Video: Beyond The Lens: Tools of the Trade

I'm Nick Smith, and welcome to another edition of Beyond the Lens, Tools of the Trade.
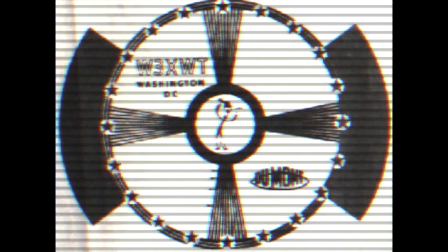0:19 Quick history lesson for you. Dumont Television was a maker of television sets in the 1940s.
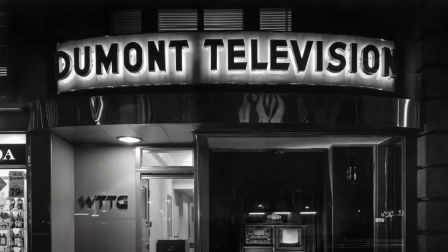0:25 In 1945, Dumont ventured into a new form of broadcast and built a television station right here in Washington, D.C.
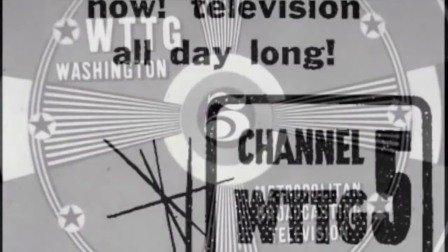0:33 And WTTG would become the second broadcast television station in the market. Part 2 of this lesson.
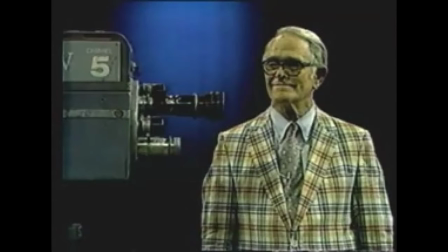0:39 WTTG stands for Thomas T. Goldsmith. Get it? In 1945, Goldsmith would become WTTG's first engineer.
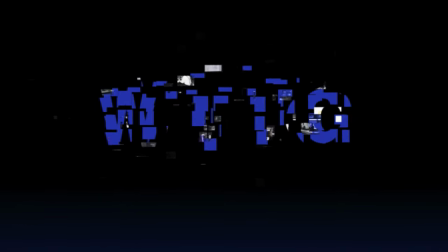0:48 So there's a long history of being on the cutting edge of technology since its inception, and it's no different today. So with the pace of news and how fast things are traveling now, we got to be able to keep up. 20 years in the business, and this is one of the most technological sound times we've ever had.
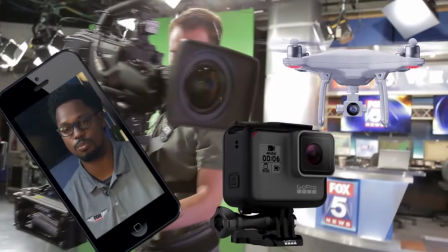1:05 We've got drones, phones, anything with a camera on it, we're getting video with it and bringing it to the viewers.
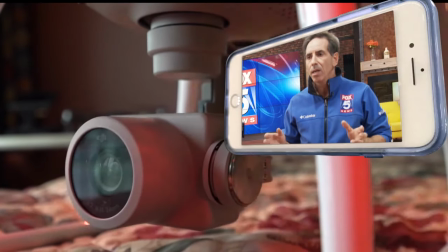1:10 I haven't seen technology run this quickly and change this quickly in the years that I've been in the
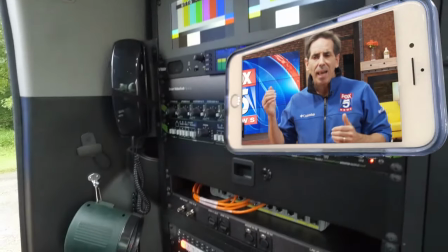1:16 business. In the last 5 to 10 years, it's every 6 to 8 months something's coming out.
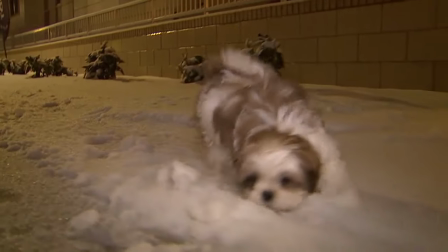1:22 News, it's coming every day, nonstop,
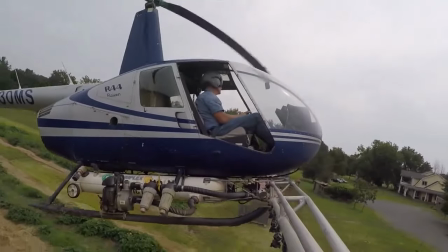1:24 and storytellers are always looking for that unique way to tell a story that can capture your interest. I do think what viewers like the most is seeing a perspective that they can never get anywhere else. And that is what we're providing with all this new technology that we're bringing in. Drone downlinking technology allows you to see the video in real time, so when you get to a scene,
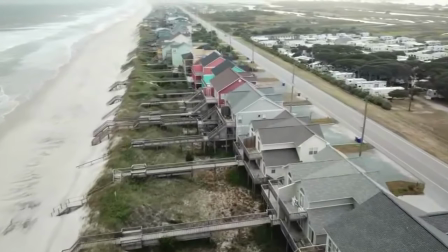1:48 you can fly above it, you can get the shots that you need that no one else can see from the ground, and that puts an extra edge on your news coverage. If I give you a camera, you can go out and shoot some pictures.
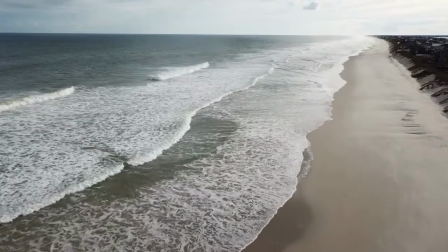1:58 But if I give you a drone, now you can tell some stories. I'm giving you tools to produce segment-driven television.
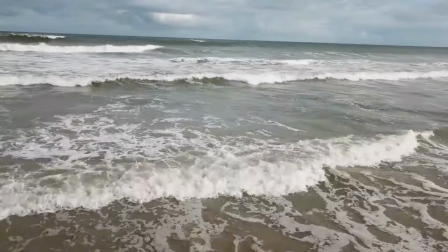2:06 We're not just a news organization, we're storytellers. You know, yes, we're journalists, but we want to tell you the best story we can. I've done many hurricanes, and this is the first one where I've been able to go down there and I had a drone.
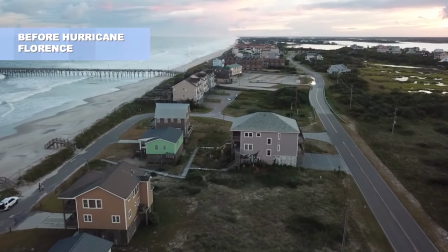2:21 And to go down there and fly that drone to get the before shots and just really get the perspective of what this storm, the pictures before and then after, what this storm brings, was just one of the most amazing things I've been a part of.
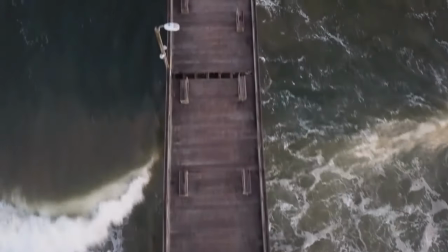2:36 To get the shots of the coast from above the water, you couldn't get that shot before, and that's where the drone is really going to come in handy for us.
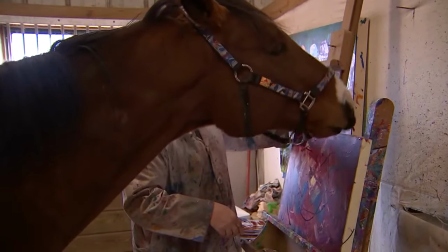2:43 Our storytellers here at Fox 5 have always been some of the best in the country, bringing the people you hear and the things you see to life.
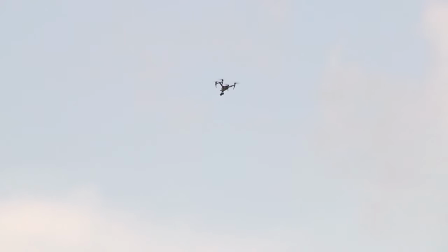2:53 And some of those stories require a unique perspective. In order to feel the magnitude of the message, the only way to see it and to feel it is to do it from up high.
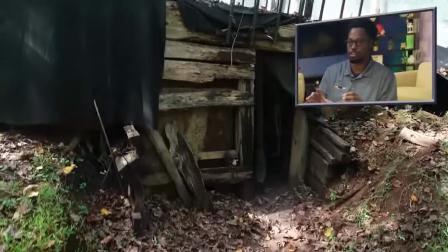3:02 I like this shot right here because it's a perspective thing. It starts off low and then it turns the corner, it reveals high, so now you can see it's a drone.
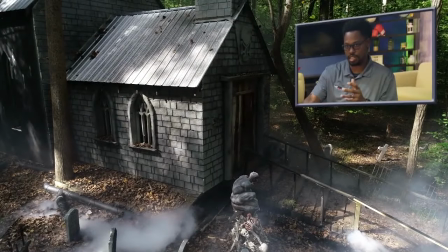3:11 It makes it look like your favorite movie. This is like setting into the next scene. It makes you have kind of an excitement for what you're going to see next.
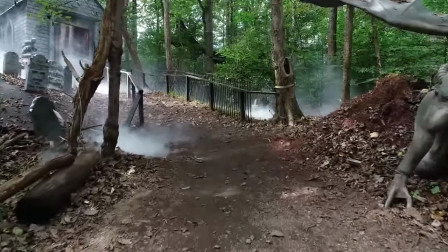3:18 One of the things I do here is try to always look to push the technology and how we can create video, how we can record video, and how we can go live with video. That's what's going to bring the viewers.
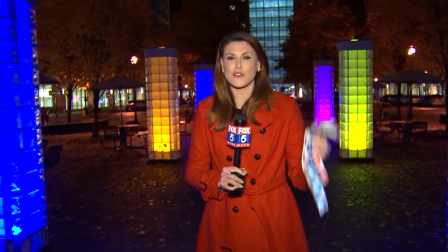3:29 That's what's going to have people watch our show. I look at the news as this is just a program.
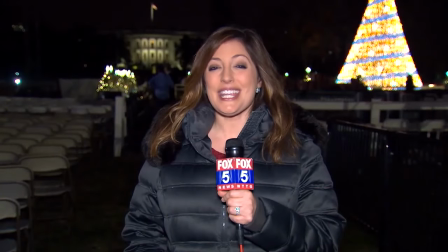3:35 It's news, it's important information, but it needs to be enjoyable. This technology helps us with that. It helps us tell the stories. It helps us show the stories in more creative ways than we've been able to before.
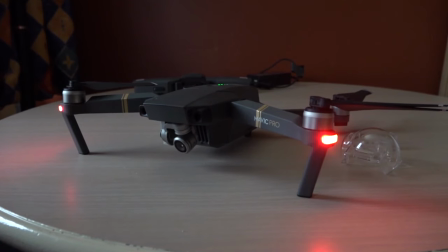3:45 Even with the new tools and fancy gadgets, it's still our job to deliver the newscast accurately.
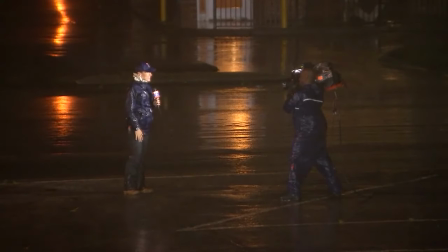3:51 This probe is coming to its final chapter.
Quickly.
Coming up, a live report.
And as efficiently as possible. I know you want to know what happens behind the scenes. More Beyond the Lens, Tools of the Trade, when we come back. Probably the most meaningful experience I've had in my 11-year career was in 2012 when I flew down to Haiti with former President Jimmy Carter.
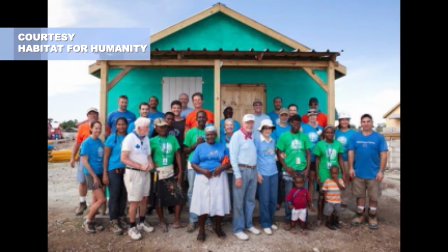4:13 He was going down with Habitat for Humanity to do a building project in Haiti.